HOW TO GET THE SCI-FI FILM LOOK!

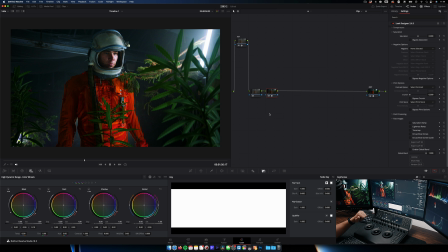4:01 And then, kind of a little bit of a bleach bypass look here. So the first thing I'm going to do is start working with some primaries, and I'm going to do that underneath a second node, which is going to be giving us some additional styling, and we're going to do that through Look Designer. So Look Designer is a plugin that I use quite often. I also use Film Convert. I also use Dehancer. It really just depends on what the project calls for.
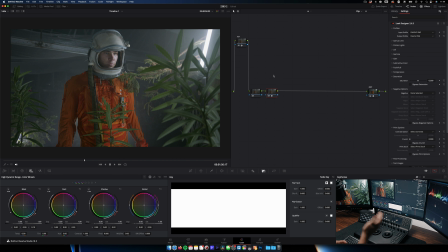4:21 However, I know that this one, I'm looking for a specific film stock, and Look Designer gives me the quickest access to that. So we're going to go into DaVinci Wide Gamut Intermediate as our input, and same for our output, is that's how we've set things up here. And you could almost think of the color space as it's flowing through the pipeline as languages, and we're translating from one language to the other. So whenever this footage got into our system, it was in Blackmagic Design film. And we wanted to translate it to DaVinci Wide Gamut Intermediate. It's almost like if you had English and you wanted to translate it to Spanish. Well, here's where we translated it to Spanish. So it's still in Spanish here. We want to make sure it stays in Spanish. And then we're going to translate it to whatever you want to call Rec 7 or 9 at the end. Something more universally understandable by our displays. Kind of a mixed up analogy there, but you could think of color spaces as languages and the color space transform as a translator. So we want to keep it in Spanish or DaVinci Wide Gamut here. So we're keeping it in DaVinci Wide Gamut. And that way, if we disable this node, you'll see nothing even happens. So now we can add our different film looks and make some other adjustments using Look Designer as a tool, and it's going to stay in its own color space.
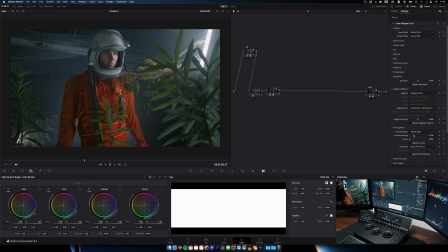5:27 So for our negative, I'm going to choose negative stock Gen 1. Maybe we'll try a reversal stock. And I like that. So then in our print options, which are what the film would be printed to, we're going to go into Codec 2383, and that's pretty solid right there.
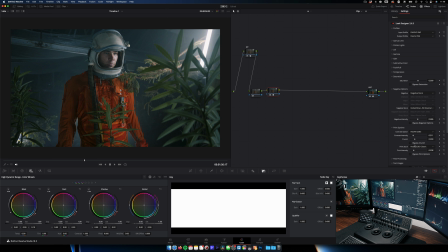5:42 I'm going to dial this back because I don't want it to be too strong. And then we're going to go to our print stock, and we're going to use 2383 Classic. And I'm also going to dial that back a little bit as well. We're also going to bring the crunch up a little bit, which is going to add some sharper contrast. And it's also going to kind of give us the start of our bleach bypass look.
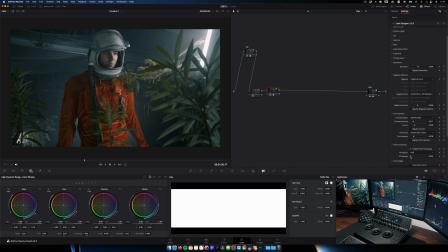6:02 If we turn this on and off, you can see that contrast really coming in there. The crunch is getting really punchy. I'm liking how this is looking overall. And just with those few steps, we've already taken it this far. And we haven't even touched our primaries, so a lot more is to come. Now we're going to go into post-processing. I'm going to experiment, and I'm going to see if I actually like some bleach bypass here.
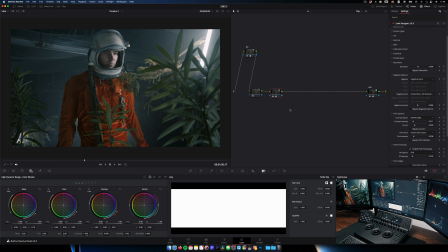6:20 I'm going to bring this up just a touch. Not very much is needed. You can see we've only got this to about 15-20%. Turn that off and on. It's very, very subtle, but I do like the overall output. I don't want too much saturation in the colors here because it kind of just feels too happy.
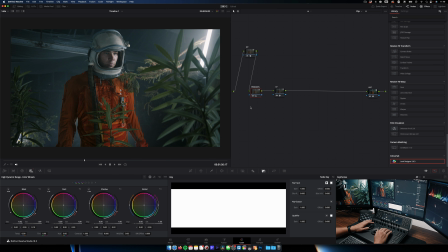6:36 I want it to still feel pretty moody. So I'm liking that as a whole. Okay, so with this as our base, I'm gonna go ahead and label this one LD for Look Designer, and then we're gonna go into our node prior, and we're gonna start working on our primaries.
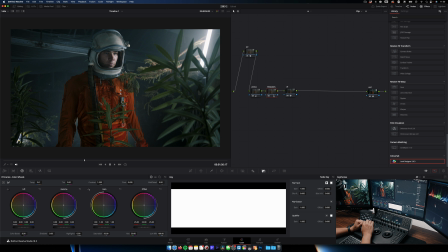6:48 And so here I'm just gonna start, if I can type, I'm just gonna start working with our color wheels, and we're gonna push some things around and see what we get. And we're going to push some of our primaries around and kind of redefine the contrast here. I usually just like to go with my lift and gain at the same time. And yeah, I really like how dark we're getting.
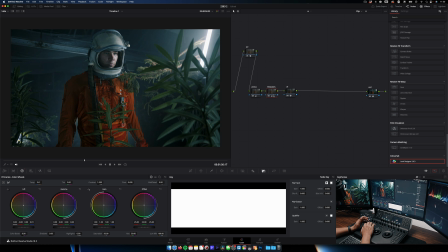7:06 Little adjustments in our levels. And I'm actually going to separate these. I'm going to call this one levels, which will just be our lift, gamma, and gain. And then I'm going to call this one our primaries, which is actually going to focus on the color, the trackballs of our lift, gamma, and gain. So we're going to start pulling some more color in here. And later we're going to take it away.
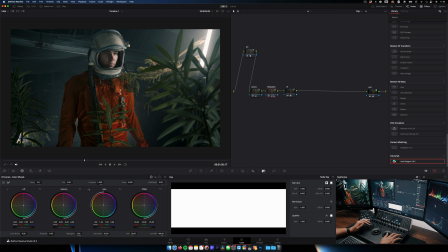7:26 So using our lift, we're just pulling this down and to the right, giving it a little bit of a teal shadow. Then we're going to counter that with our gain, pushing some greener tones, a little bit yellow there, and then a little bit more skin tones in our gamma. And so that's what we're getting now. I'm liking that, but I'm also going to jump into our log wheels
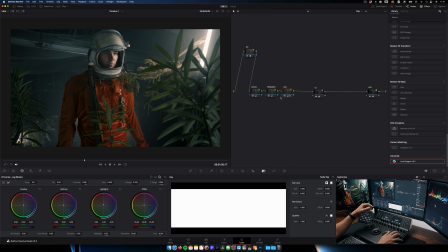7:48 because I want to be a little bit more specific in which regions I'm affecting here.
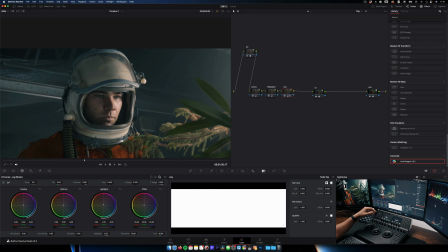7:52 And I do kind of like some of the split toning that the log wheels offer. So I'm going to add a little more red to our highlights here. So I'm just going to give a little more of a yellow tint, complementing what we did with our primaries. That's a good start, especially if you look at his helmet here.